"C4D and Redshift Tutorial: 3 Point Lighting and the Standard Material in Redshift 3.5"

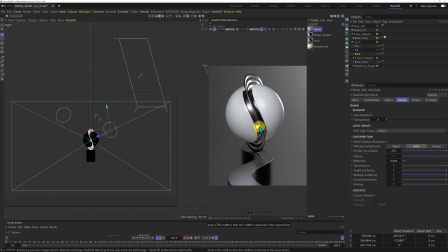I think that's looking quite smart there what I'm going to do is I'm just going to brighten up this metallic material a little bit so I'm just going to come into the base here and I'm just going to pop this up a little bit just to brighten up a little bit that's looking better there and I'm just going to come into the fill light here and I'm going to do the same in the details. I'm just going to bring the reflection down.
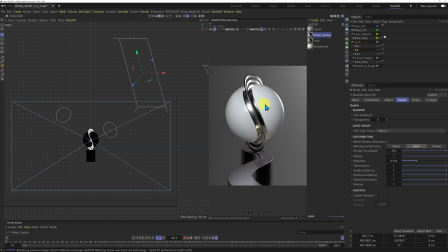Not a lot just to calm this specular down on the sphere here and I think that's looking quite smart.
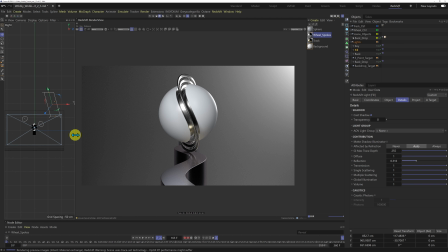So what I'm going to do now is I'm going to add a little bit of color to our scene here and I'm going to do that through the light. So I'm in the fill light at the moment and if you come to the object tab you can just play around with the color. You can just play around with the temperature or the color or the color and temperature.
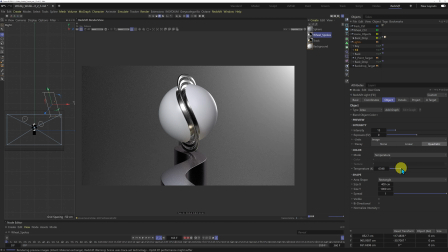We're just coming to temperature for the moment and if you just bring that right down here we're going to be adding some more red into our light there. If you just bring this right up we're going to be adding some blue.
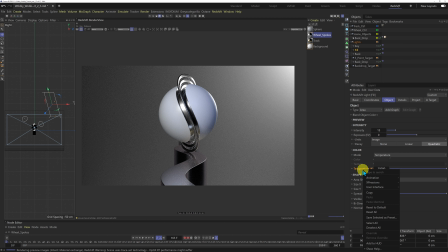So that's a pretty good way of adding a little bit of variation of colors to your lights because all your lights are kind of different in your room. If you look at your lights you're going have some that are more orangey, some are more blue, depends on the lights.
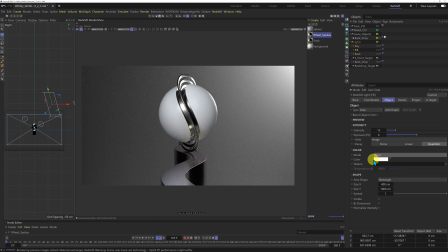But I'm just going to use colour and I find I have more control over my colour in the lights then. So I'm just going to kind of warm this fill up and I'm just going to add a little bit of colour to that just
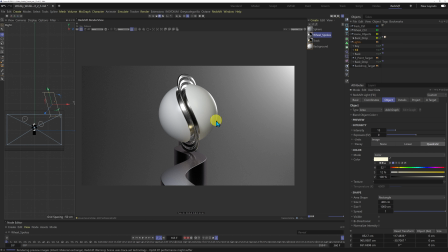to warm that up a little bit. And then I'm going to come into the backlight here and I want to contrast the colour here. So if you look at the colour wheel, orange and blues are opposite to each other. Those colours are really good for contrasting your lights there.
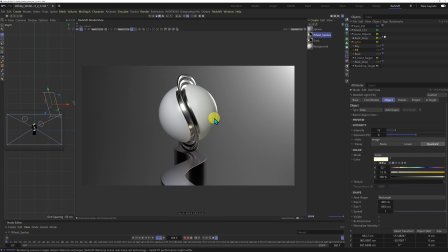So I'm just going to come into the backlight, just bring in a bit of blue. So you don't want to do this too much, you don't want to muddy your shadows here just
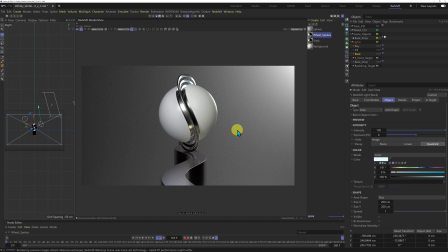keep this nice and subtle and i think it's looking good there so we get some nice blues happening in our wibbly wobbly wheel here some nice orange on our sphere there so that's looking pretty good there so that's your three-point lighting setup with the materials and that's looking quite smart and i'm
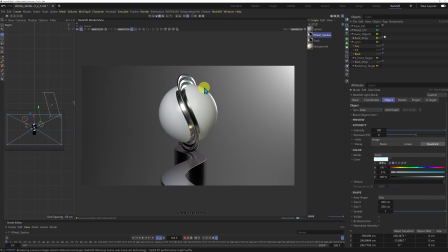not going to spend too much time in sorting out the specular here. I'll probably fine tune this specular here but I'm just going to leave this as it is for the moment. But the other thing I like to do because this side isn't popping enough for me and I'm just going to add another backlight and
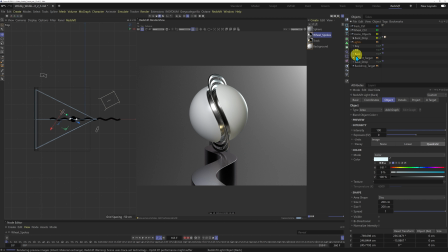I'm going to select the backlight here and I'm just going to copy this around. Hold down control and just bring this around like this and I'm going to make some changes to this light here so
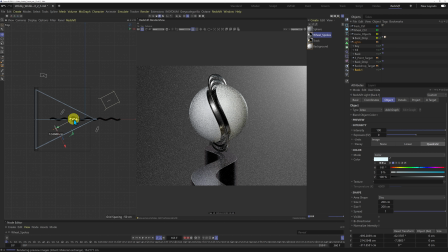I've got some nice specular happening on our track on this side as well I'm going to if I just come into the side view here I'm just going to raise this up a little bit I kind of want this nearer the top here just to
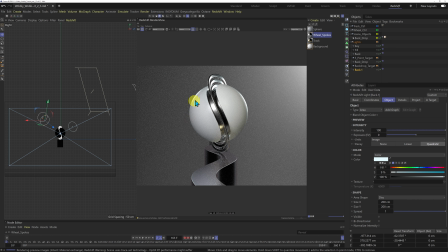give a little bit of accent on the edge here that's looking pretty good there so I'm just going to so I'm just going to rename this as back left and